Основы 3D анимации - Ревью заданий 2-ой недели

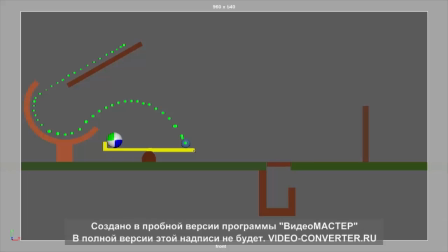495s
Потому что, ну, я рассмотрю не все работы, кого-то работа не попадет на ревью, и вы, соответственно, ну, если ваша работа не попала на ревью, вы что, не получите совет? Конечно, получите, только как бы получаете из, ну, их из других ревью, из ревью ваших однокурсников, потому что действительно эта информация давалась.
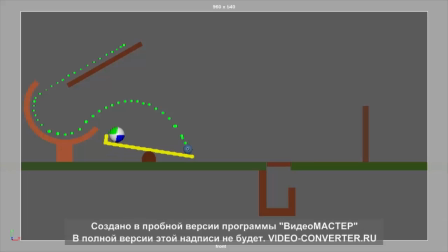514s
А здесь я вижу, она не учтена, соответственно, я вижу тех, кто не получает все 100% от курса, что мог бы получить. Ну вот, мы видим, какой спейсинг у него здесь. Он то разгоняет качельку, то тормозит с ней.
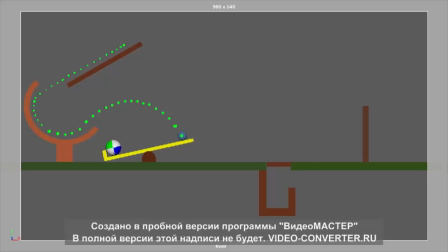527s
Первый удар вообще очень слабенько. Он должен был бы войти с ней в контакт, да, с качелей. Вот она в первом кадре контакта. Вот такая. Во втором кадре он должен был ее хорошенько бы стрельнуть куда-то вот так вот.
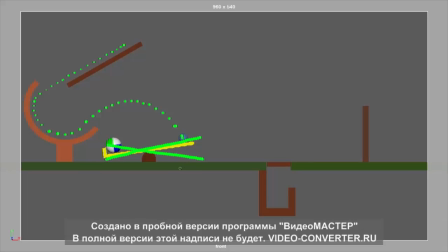544s
Ну, может быть, не до самого конца. Ну, давай вот. Вот так. И в следующем, третьем кадре он просто бы ее добил уже до земли. Чуть-чуть ниже, вот так, она бы меньше пролетела. Но вот этот первый спейсинг большой, вот это то, что задало бы этот,
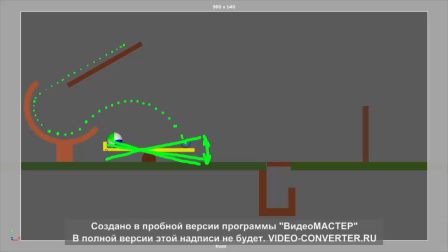560s
ну, и передало бы этот спейсинг этому большому и легкому мячику. А сейчас при таком маленьком спейсинге, который есть здесь, сейчас мы посмотрим. Вот тут, вот, большой мячик все еще на качеле, и вот с таким маленьким спейсингом его как бы отрывает, да?
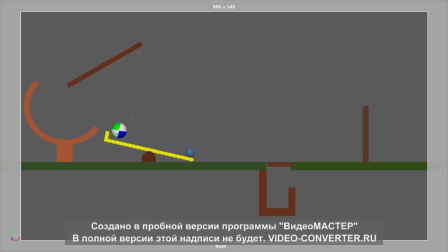578s
И как он у нас полетит дальше? Вот он был здесь. Вот он у нас, сейчас я поменяю цвет, чтобы было лучше видно. Вот он здесь. Вот он здесь. Вот его спейсинг. Как он дальше может полететь? Он большой и легкий, он уже должен начать тормозить.
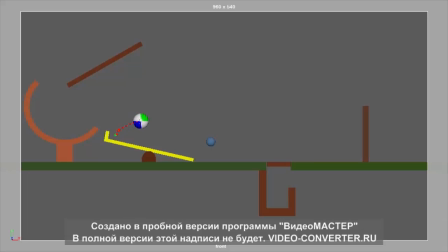595s
Но он у нас не тормозит, мы видим, как он летит. И это не совсем правдоподобно. Ну, если он действительно такой большой и легкий, как пляжный мячик, он уже должен был стоять и просто катиться по качельке, а не лететь дальше.
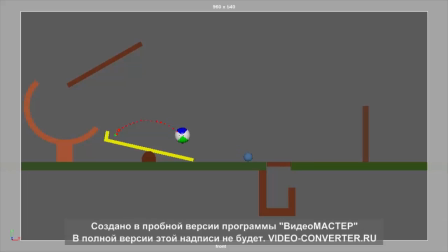610s
А он еще даже у нас ускоряется, немножко спейсинг увеличился, вот вообще. И его дуга меняется. Мы видим, что дважды поменялся рисунок дуги. Вот здесь поменялся, да, вот в этом месте.
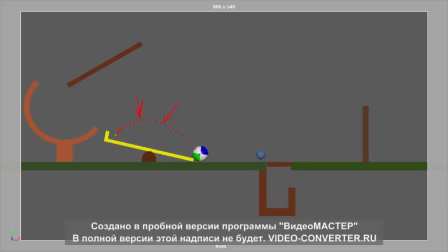625s
Стрелочка. Вот в этом месте. Тоже кажется, что дуга еще начинает изгибаться чуть по-другому. Ну и вот тут он наконец-то по пути вниз начал ускоряться. Но это неправдоподобно. Это его должно было бы выкинуть сильнее, и он быстрее бы затормозил в воздухе, и сюда бы как бы слетел и скатился.
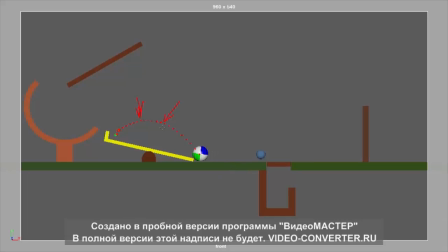645s
Вот, но что дальше? Дальше он у нас начинает ускоряться, как будто дует ветер, потому что если мы сейчас посмотрим, где он находится, вот тут, вот тут, вот тут, тут. Вот я сейчас просто, ну, показываю его горизонтальный спейсинг, где он находится.
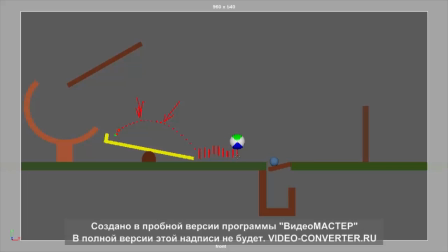Вот. Ну и вот. Ну и так далее. Вот, у него нету вообще остановки.
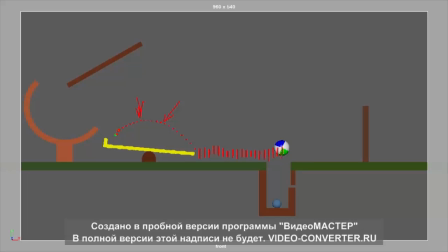684s
Его тянет, ну, с... до этой преграды его тянет с одинаковой скоростью, хотя это легкий мячик, который должен был бы затормозить, но как будто, ну, есть постоянная скорость, которая его подхватила и тянет.
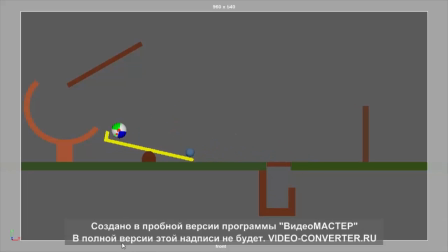699s
Вот, так что эти моменты нужно учесть. Сейчас посмотрим еще маленький мячик. Тык.
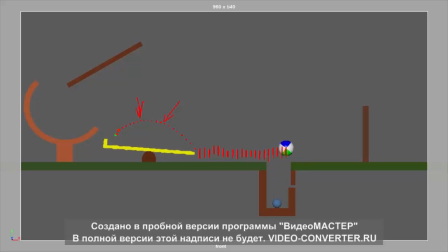718s
Хорошо, ударяется. Посмотрим в реальном времени сейчас. Раз. Тык-тык. Ну, как палочка падает, хорошо. Как он отскакивает от палочки, большой мяч, тоже хорошо.
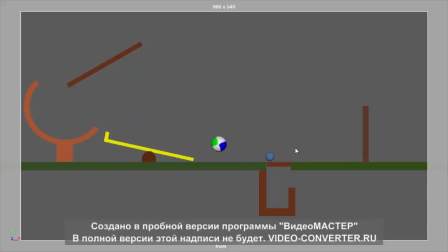737s
Но спейсинг, ну, то, что он отскакивает и вот так отталкивается, останавливается, хорошо.